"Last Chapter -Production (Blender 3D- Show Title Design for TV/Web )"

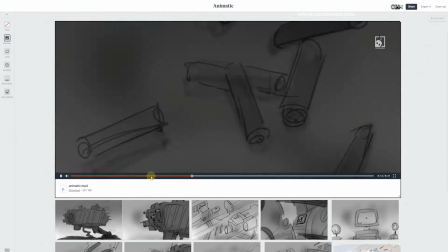So it was like locking things up.
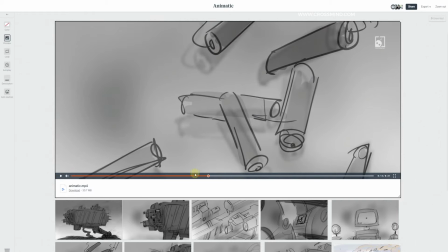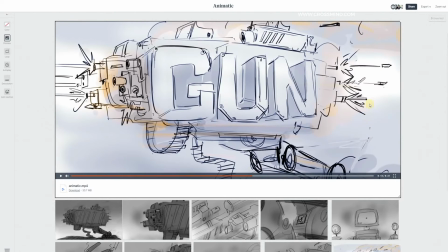So these were a very few interesting things I figured out after making the basic animatic.
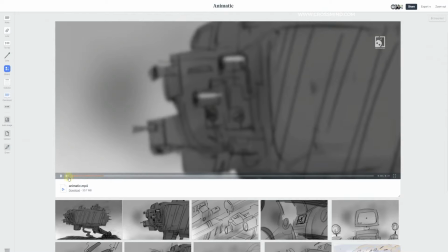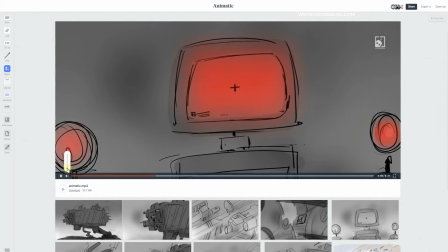So even though these are such simple frames,
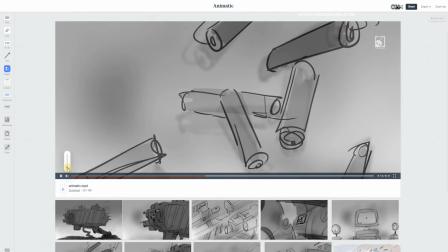so at this point it was pretty clear that whatever I'm making,
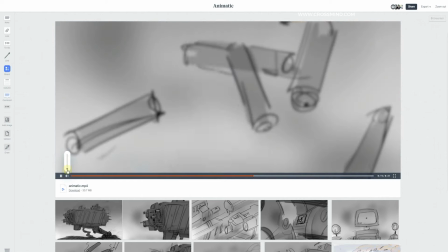it's making sense, and I'm not actually shooting in the dark.
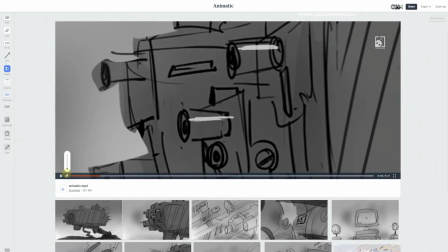So even with such simple sketches and with such simple audio and editing, so this actually brought much more clarity.
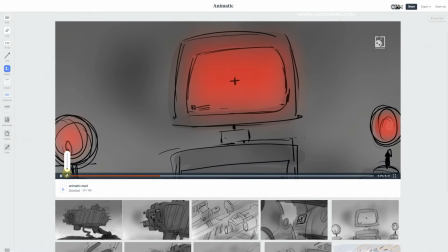So this is for the every project, it's not just for this one.
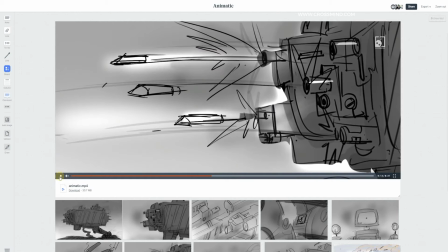So this brought much more clarity about whatever I had planned for this sequence, how I was visualizing it in my head. All that is working.
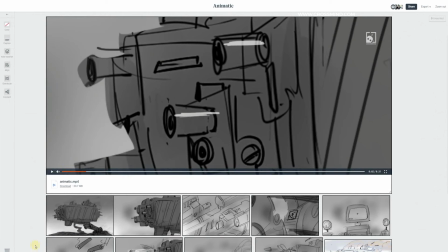After this point, I basically started working on the animation for every shot, and the animations were pretty simple.
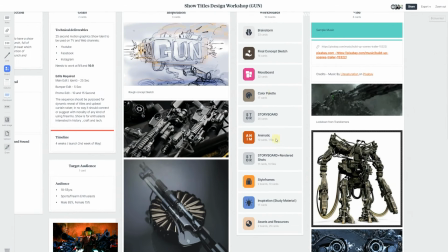Let me just show you the animations, and then I will discuss a few specific shots.
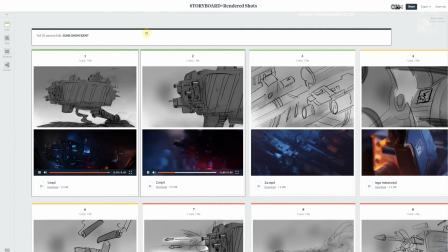So here I'm using Milanote. If you guys are not aware, if you have seen the previous videos, this is pretty obvious.
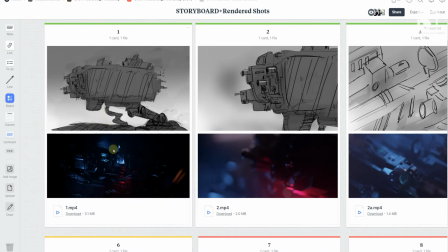So for every shot, I have a rendered version here. So let me just discuss the few basic shots which don't really need much explaining,
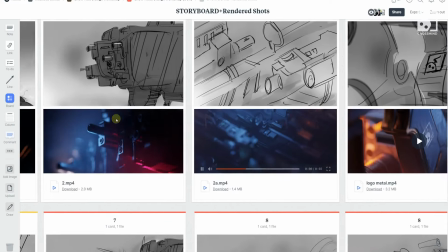and then we are going to discuss a few of the simulation parts. So the first shot here, let's see if I can zoom in further.
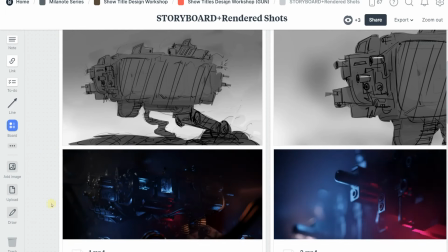So the first shot, you can see there isn't any animation happening. The whole unit is standing still there, and the bullets doesn't have the chains ammo or nothing have motion.
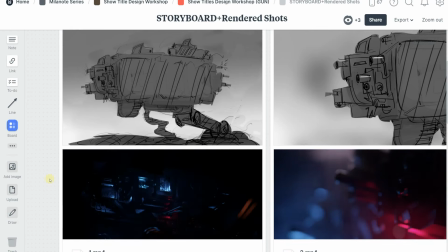Basically anything moving is quite ambient. The smoke, the lights, those are the things which are basically adding motion to the camera here.
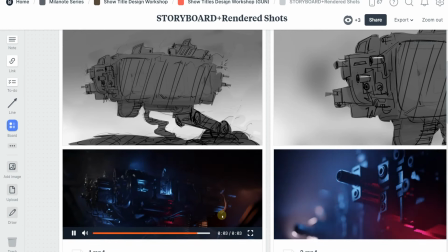So I have a ground smoke going on, very simple simulation coming from the VDBs I had pre-prepared from the month of the simulations.
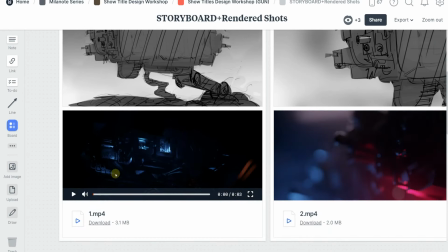Yeah, so we basically start with a pretty dark frame, and even though we have very little lights, instead of keeping all the lights enabled all the time, what I did was animate things in and out,
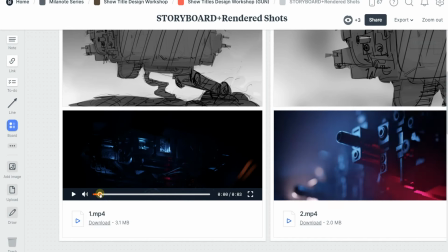switch it on and off the emission. So here you can see on the left we don't have any emission at this point. In the start we have a very little clue of what is going on. It just gives you an surface to sort of see the motion of the camera.
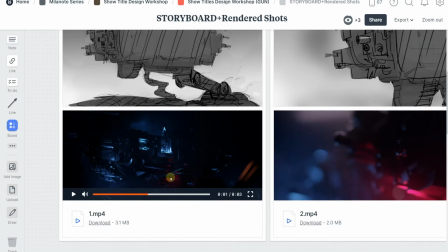Slowly we start seeing more lights, like here the red light and the top which is falling on this scope,
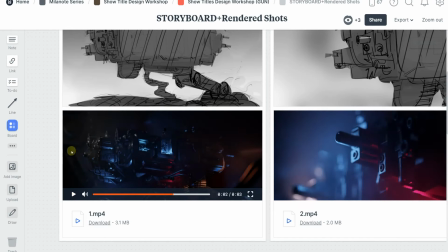and then after that we have more lights emerging in the left. So all those lights are the intensity I animated, and then few lights are traveling from the left to right. You can see here.
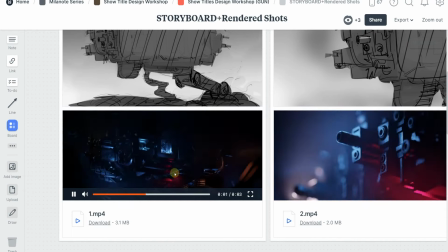Yeah, this light traveling, and instead of revealing things with a static light, this was a pretty interesting thing to add here.
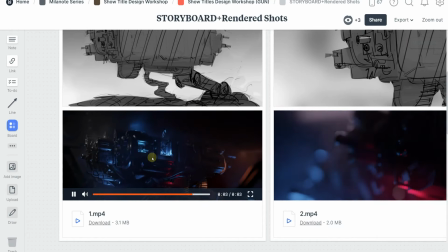It also gives a motion in the frame. So simple things, it's just that when few simple things coming together are more valuable here.
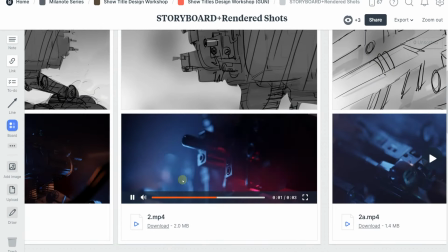And then in the second shot we have the shift of the focus. So at the start we have everything out of the focus, and again the lights are not really showing up any of the information in the frame in the foreground. And as the camera, the focus shifts on these objects,
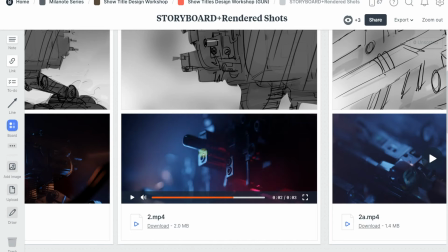there's a pretty obvious silhouette of the muzzle here, exactly what we discussed in the previous chapter.
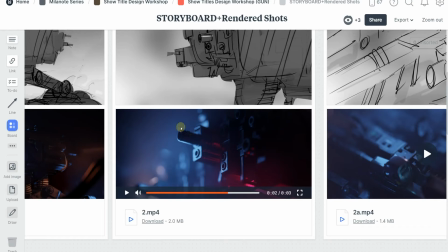So one of these for the first few frames we had discussed to keep this model because it looked pretty obvious that it's about guns, and this shape will stand out in the dark.
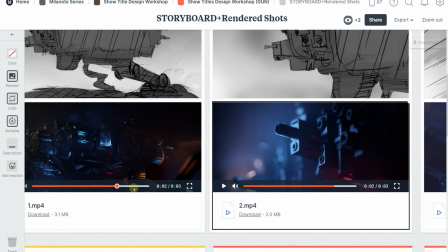And in the background I have ambient, the same the VDB simulation, the smoke adding up some secondary motion.
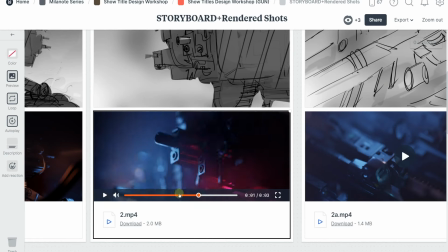I hope you can see it.
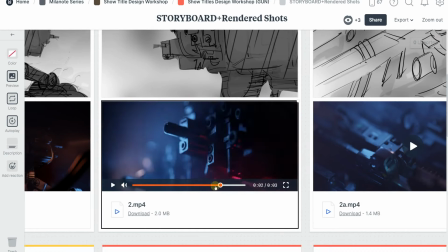For those who have downloaded the files from the Gumroad or Patreon or the members of this channel, they can access these boards and revisit any of the things that I'm showing here in this presentation.
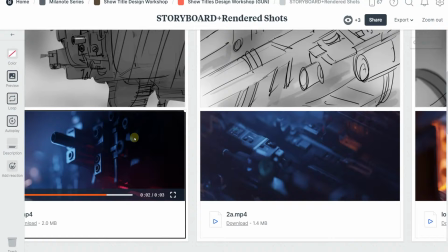Then in the third frame, the same thing happening, the shift of the focus, pretty simple frame.
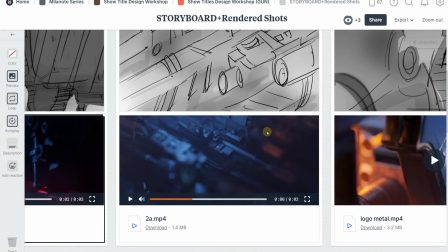The most interesting part about this frame was the composition and the details in the models, and that's about it.
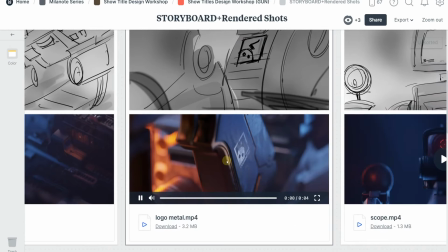There's nothing animated here. So this frame, I'll just show you the file for this frame. So what's happening in this frame is at the start we have the focus on the background machine, the muzzle,
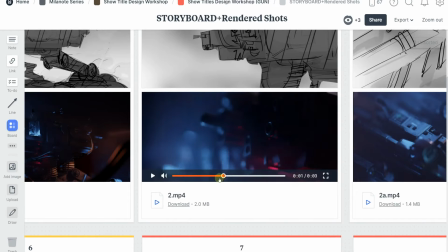where the same action happening, whatever we have here, these muzzles popping out.
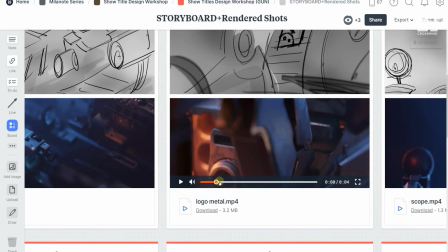So the same thing happening here as well. But as soon as this thing becomes very obvious,
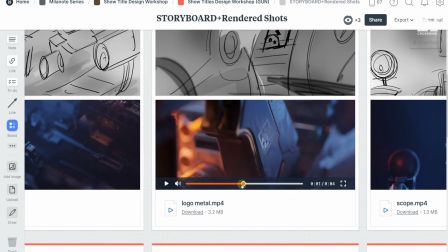the camera shifts to the main logo, and in the logo we have some transparency with the Musgrave texture going on.
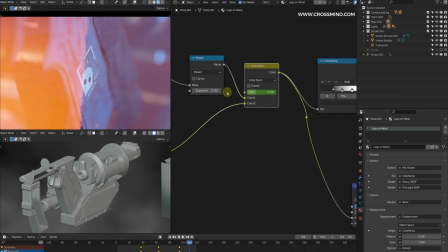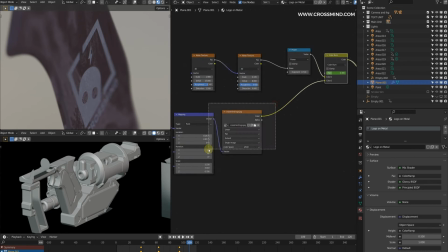So this object using the main logo that you have seen on this channel, and then there is a noise texture which is helping create this transition.
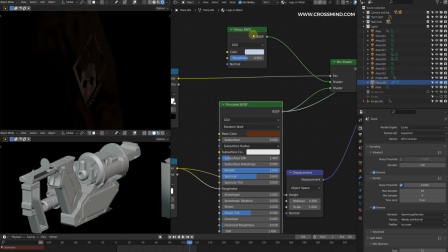So this is the main shader, which is pretty dark, and then this one is the glossy shader.
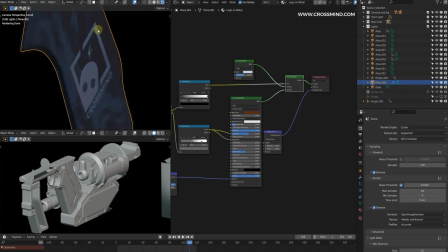In the final reveal, we have the logo is basically much more glossier. That's all. So it's a pretty simple shader.
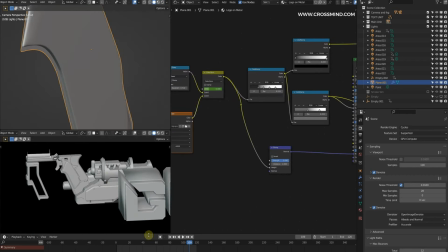There's nothing much here to explain. And as far as the animation goes, the animation in this scene is pretty simple.
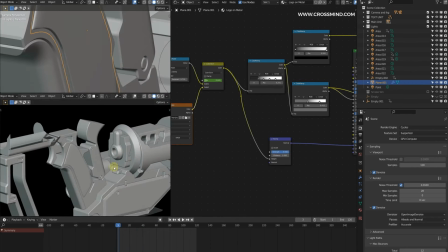So what's happening is sort of like unlocking, shifting, and locking things again.
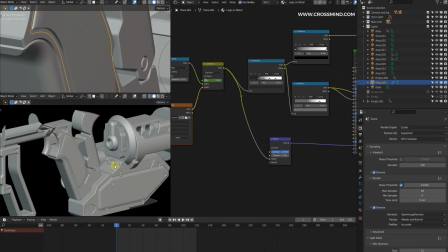So that kind of animation. So at the start we have this thing is it's not really logical.
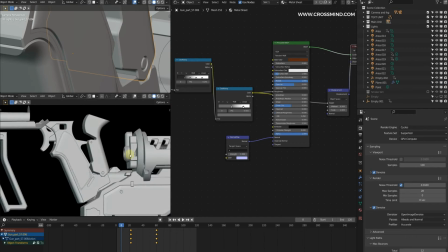I'm not quite sure how the machines work in real life. I didn't do much research in the given amount of time for this presentation, so pardon me if something is really off the chart.
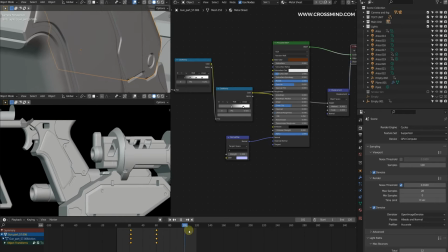So yeah, this is the motion.
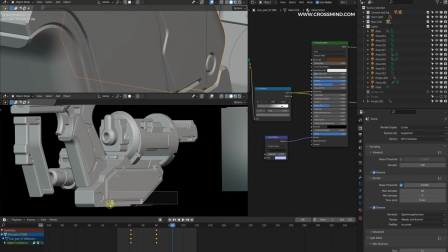After a few of these muzzles pop out, you can see that this main unit, it's like sort of unlocking, going back.
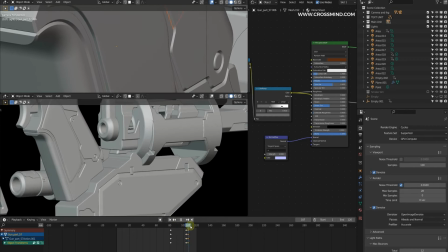So this is sort of unlocking action and then locking back again.
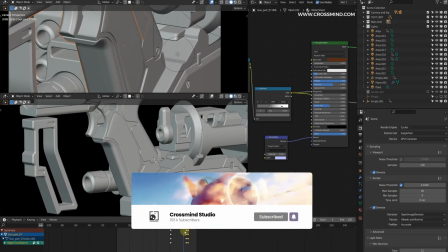So pretty simple animation, but for my scene, that is what I didn't want to create too much noise in the scene, and the logo was important.
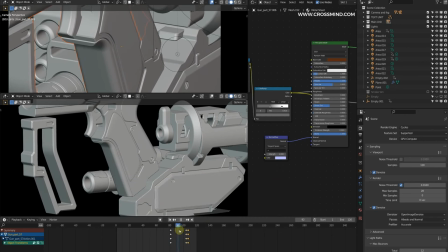The logo needed to be in the focus.
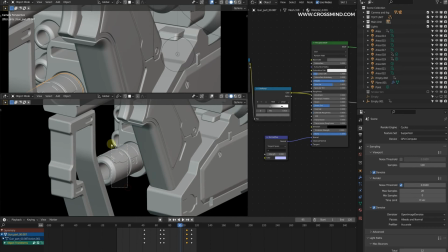So I try to keep animation more readable in these parts, in the foreground and background, but not the main handle.
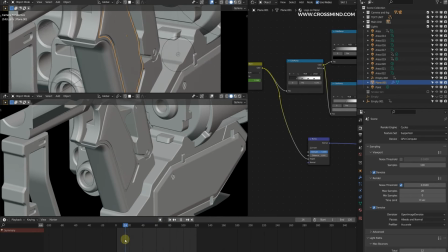So this part is pretty much still in the whole duration, but the background and foreground is moving.
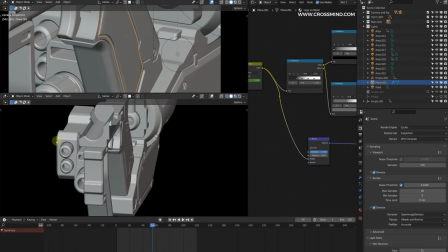So animations are pretty simple, the rotation, movement, and nothing else, nothing complex is going on.
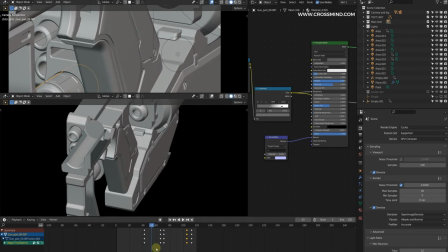And I'm pretty sure if you've seen the beginners series or other tutorials on this channel, I'm pretty sure you can you have the knowledge of how to animate things in 3D.
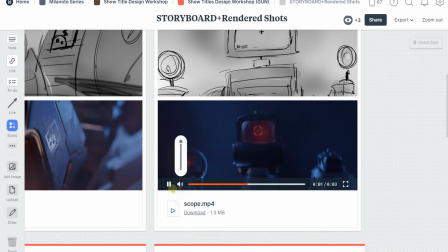Similarly, we have this shot, and this is again pretty simple, and here the same thing is happening.
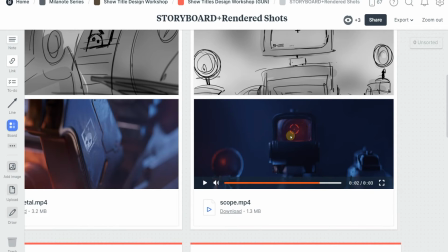The material is there are two materials. One is the emission shader using this texture, the other one is the simple gun material. So there's a simple transition going on between the material. Pretty simple.
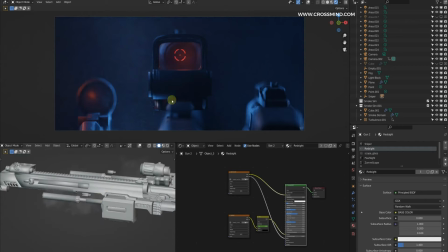And the smoke simulation is in these parts. The background was looking pretty flat, and thinking from the other shots point of view,
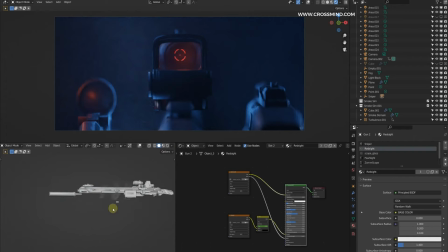where we have all the muzzles and the rest of the body. So in the main scene we have the smoke at the ground, and some of that smoke is lifting up. So I thought maybe some of that smoke should be visible in these parts as well,
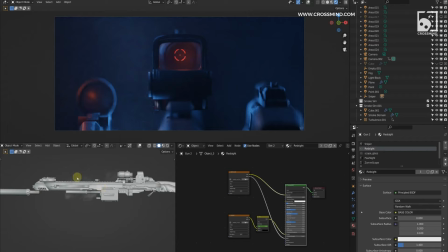and it could be a bit of a jump in the visual if we leave the smoke out of these frames completely.
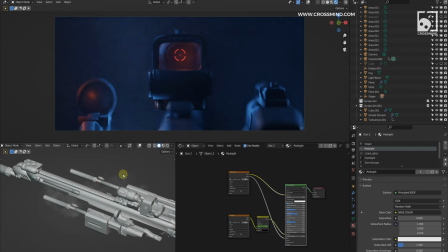So that's why I kept some of the smoke here. So it's a pretty simple VDB.